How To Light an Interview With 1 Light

Makes it incredibly easy and fast to set up, which is nice on shoot days when you're in a time crunch,
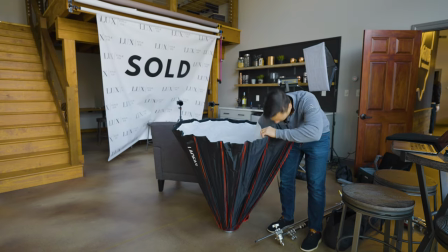who's trying to get things set up just gonna dive in there real quick this
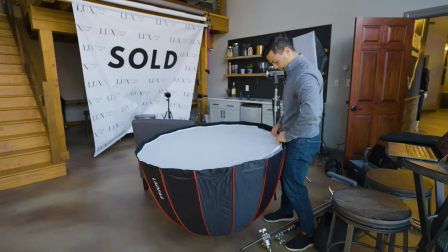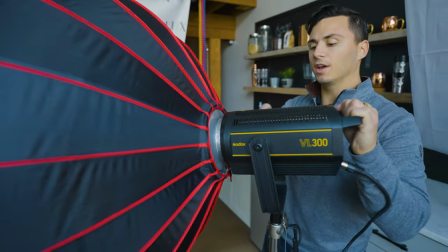is a bowens mount right here which is nice because it's a pretty standard mount so it attaches to a lot of different lights the softbox will work
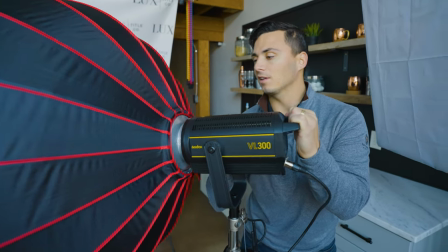on my godux vl300 but it'll also work on my aperture 120d and most other lights here is our key light right here this is the most
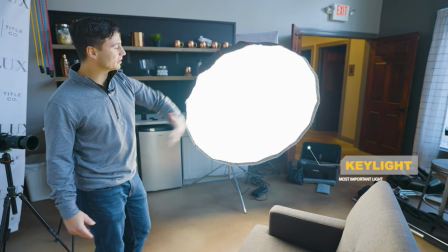important light in our setup we got the vl300 pumping light through this right here we're at 68 on the lighting here and we're still
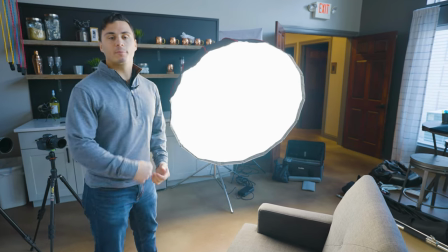able to get enough light to be able to balance out the light coming through the windows which is perfect so this is where our subjects sit in the hot
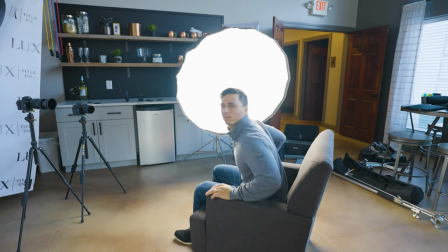seat right here for the light source we've got it at a 45 degree angle from the subject right here so off 45 degrees that way we get
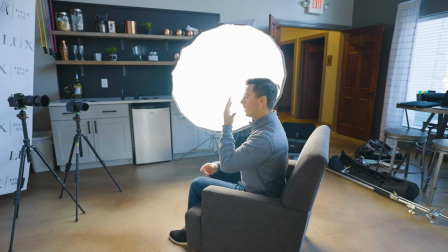nice fall off on the opposite side of the face shadow fall off
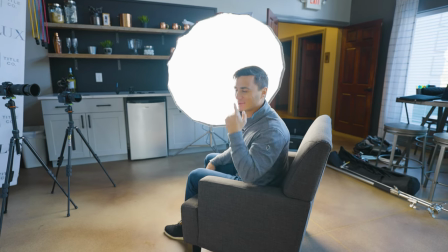so we get something called rembrandt lighting which provides a nice little triangle of
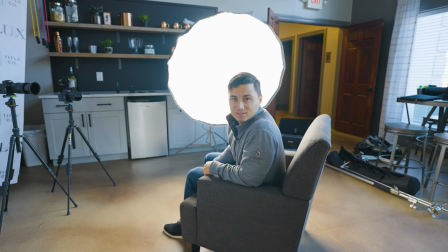light on the shadow side of the face i'll show you visually what that looks like here in a second with some cool graphic that we'll do on camera.
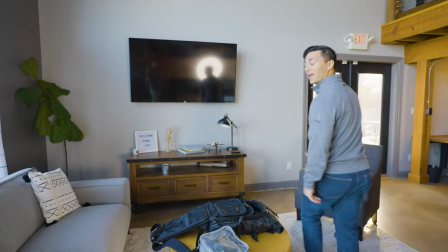Okay so we've got our one light right here. Now we have this lamp right here so we're just going to use this to our advantage.
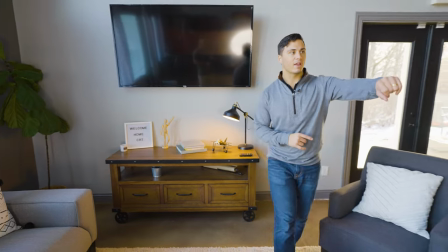So we're going to turn that on right there and we're going to take a look at our framing back here and try to just squeeze that
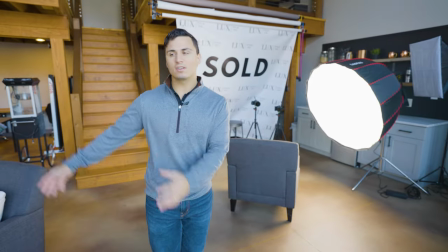into the background of the shot just to give a nice little bit of life to the background here.
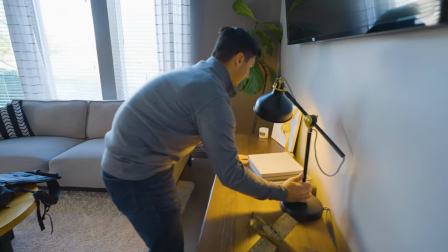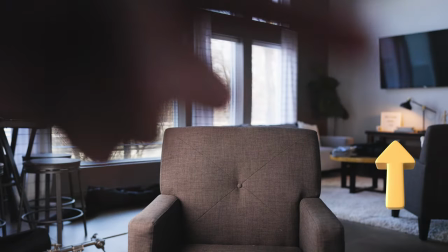so now you can see right over here we've got that light in the background right there just gives us a little splash of light in the background
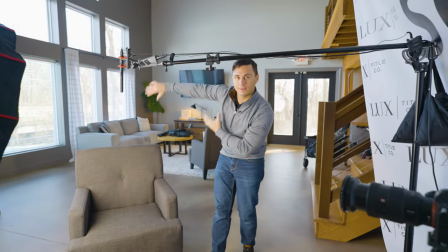looks really nice we've got our camera set up with our framing that we want here we've got our key light set up right here for our
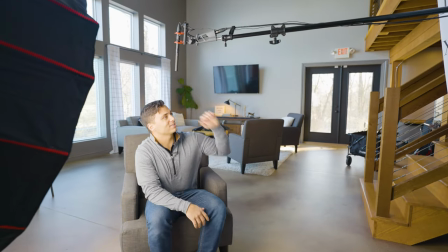interviewee we've got the boom mic over top
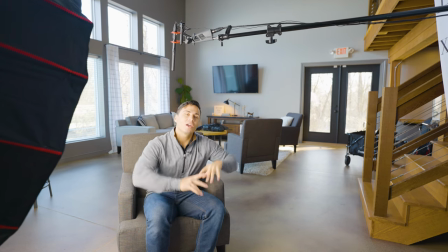mic'd up to capture some nice clean audio here is what the final product looks like.
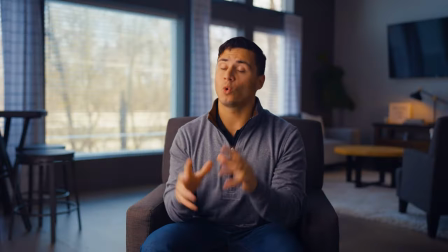Hi, I'm a really important businessman, talking about really important business things. Order now, and you'll get this special discount of 200% off of our product.
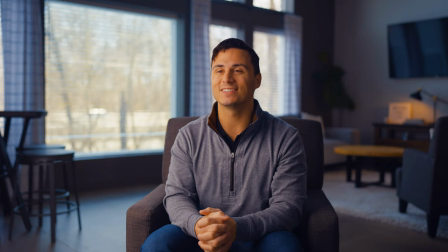That's right, we'll pay you to purchase our product. Really.
There it is, there's all the tips to lighting an interview with One Light. I hope you found value in this video. If you did, please click the like button below, and if you want more videography tutorials in the future, then click subscribe. I'll see you in the next one.